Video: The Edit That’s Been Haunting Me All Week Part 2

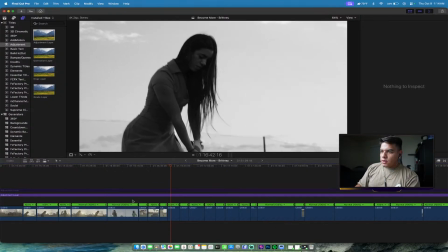(57:52)
Let's see how it kind of worked out.
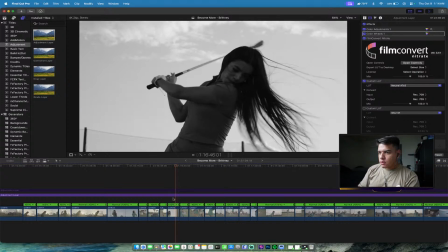(57:58)
Swing looks a little off. Yeah, I don't know if I want to show that.
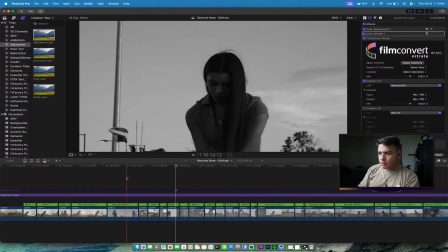(58:05)
I just don't want her to look bad. That one looks a little off too.
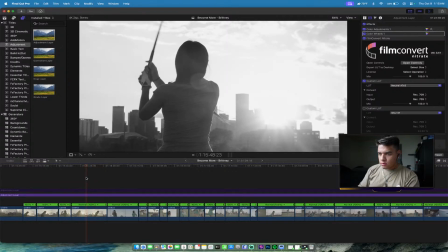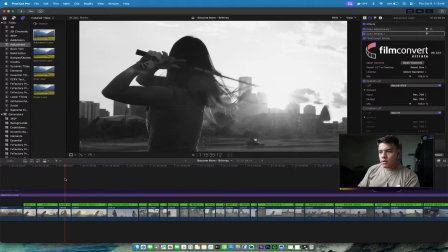(58:20)
Looks a little off. Not me being a golf coach.
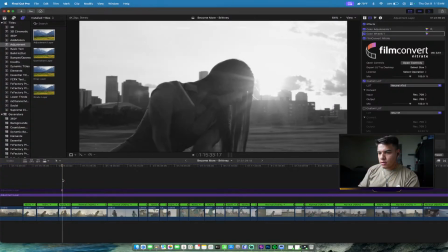(58:25)
Oh, hold on, this one looks better. It's just that end movement. See how the arm is straight?
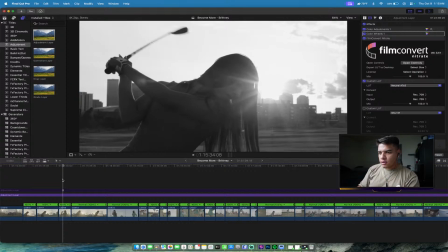(58:30)
And then it kind of bends a little bit at the end, but it's alright.
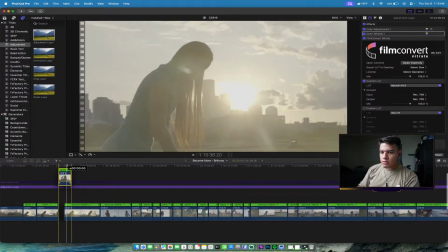(58:36)
I might use this one. Let's see if it works.
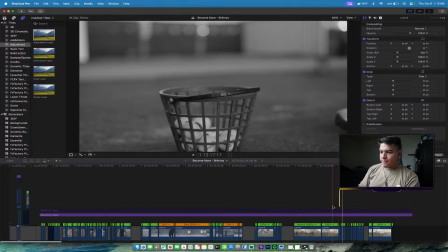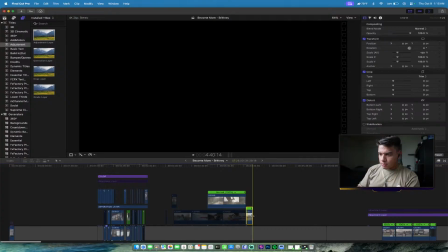(58:43)
Yeah, see, I need 2 timelines. I need multiple screens at home.
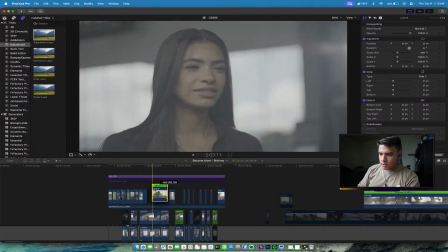(58:49)
Let's see.
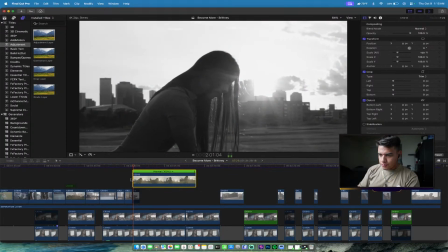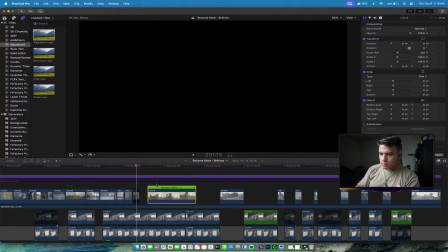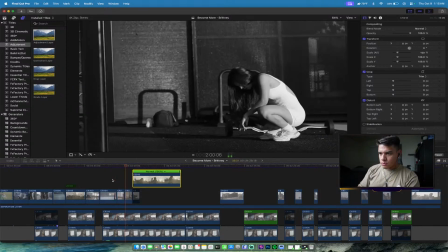(59:00) I don't feel like training. Some days it's uncomfortable. It's uncomfortable, tired, like training.
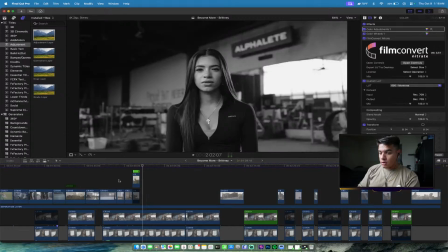(59:13) Some days it's uncomfortable.
I don't know if that's gonna work because I don't want it to cut off unless I start on action.
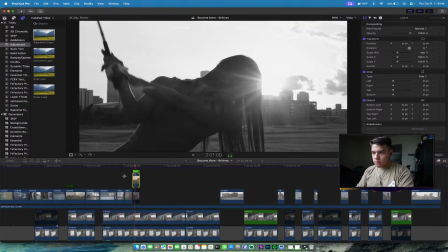(59:21) Some days it's uncomfortable.
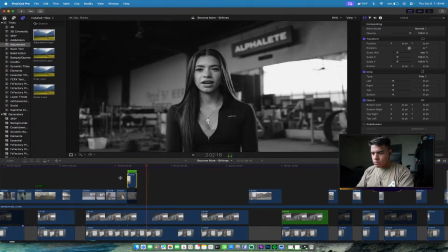(59:27) Some days it's uncomfortable, tired.
Yeah, it's a little strange, not gonna lie.
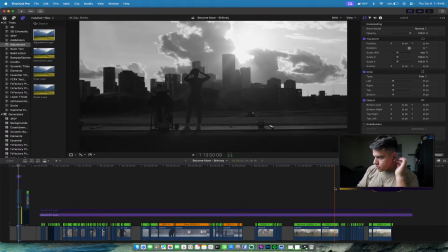(59:35)
Let's see if I can find another one.
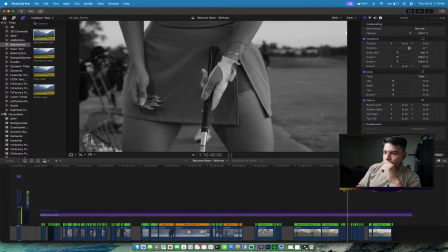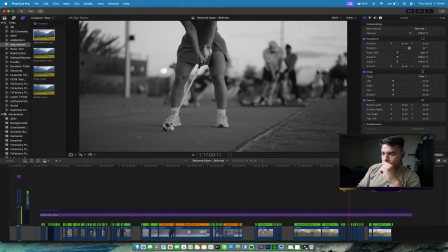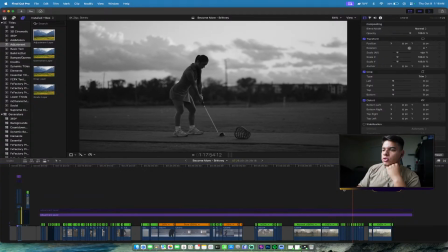(59:47)
Damn, it's a beautiful shot. My shot, not hers.
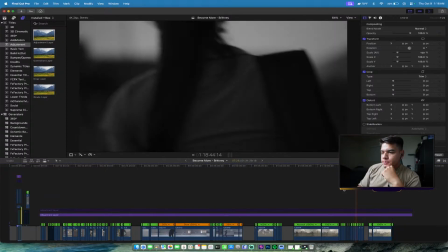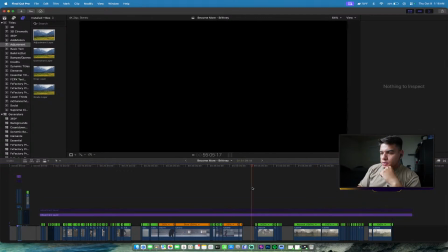(60:00)
Yeah, I don't know if I have a good golf one of her.
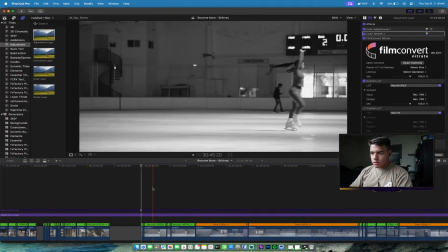(60:06)
Let's see if I can kind of look at these, because like I said, I don't want to go to back-to-back gym clips.
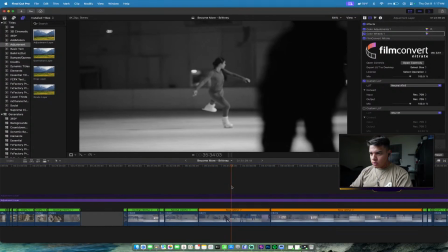(60:16)
Maybe I can incorporate a slow motion. That'll be cool. See, like that one would be sick if it was in focus.
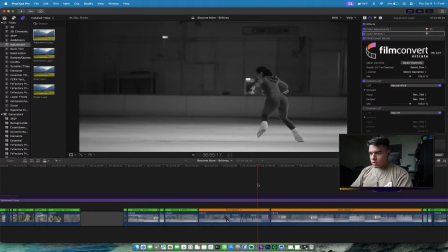(60:27)
And then Brittany's wet bum, not ideal.
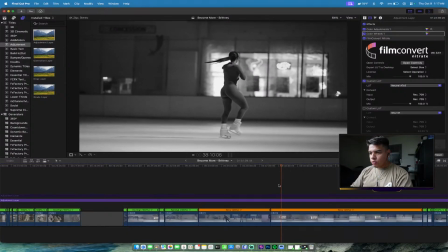(60:35)
Oh wait, hold on, actually this looks awkward. It looks cool obviously because of skating, but it looks awkward because of her face.
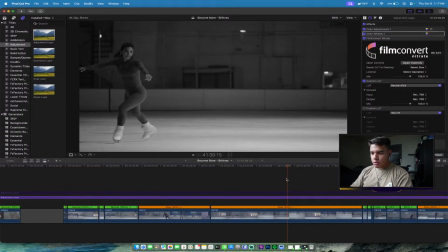(60:45)
Like it just looks strange seeing her spin in slow motion, her eyes and face kind of just like following nothing. This jump looks cool, but oh, actually hold on, I don't have to use that.
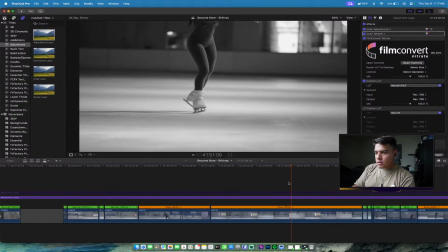(60:59)
Okay, this is kind of dramatic. I like this. Hold on, let's cut that and then let's get the preparation.
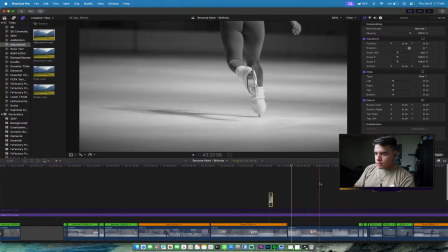(61:07)
Let me put it to the side, see if there's anything else here, because I like these close-up skate shots.
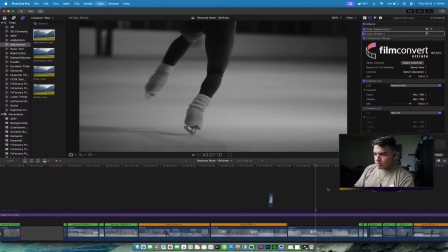(61:17)
I wish I focused on one thing here, but that's alright. I know I have some close-ups.
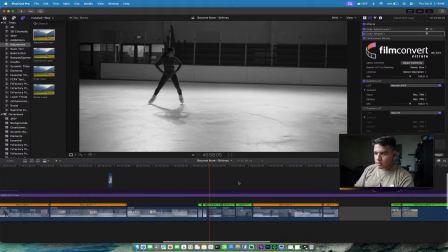(61:23)
I actually ended up getting on the ice. Actually, this is the clips of me on the ice, and I was trying so hard not to drop the camera.
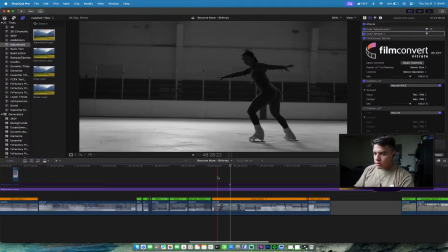(61:31)
Wait, did I do a slow motion right here? Hold on. This looks cool.
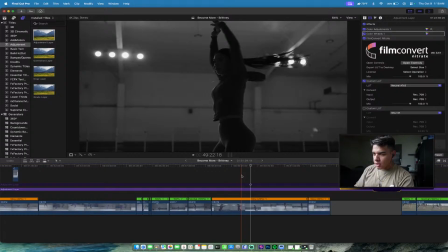(61:38)
See what I mean? Like it looks like that shot alone. Sorry, Brady, I'm putting you on blast right now, but that shot alone looks weird because it's caught in slow motion.
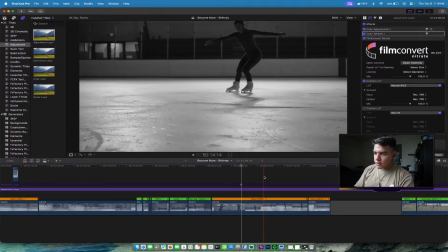(61:48)
Let me see if I did this. Hold on, this looks cool.
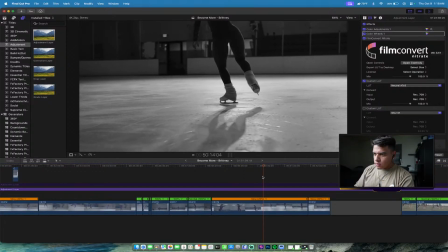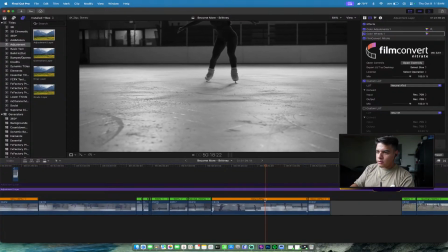(61:57)
Okay, that might work. Hold on. Let me save that.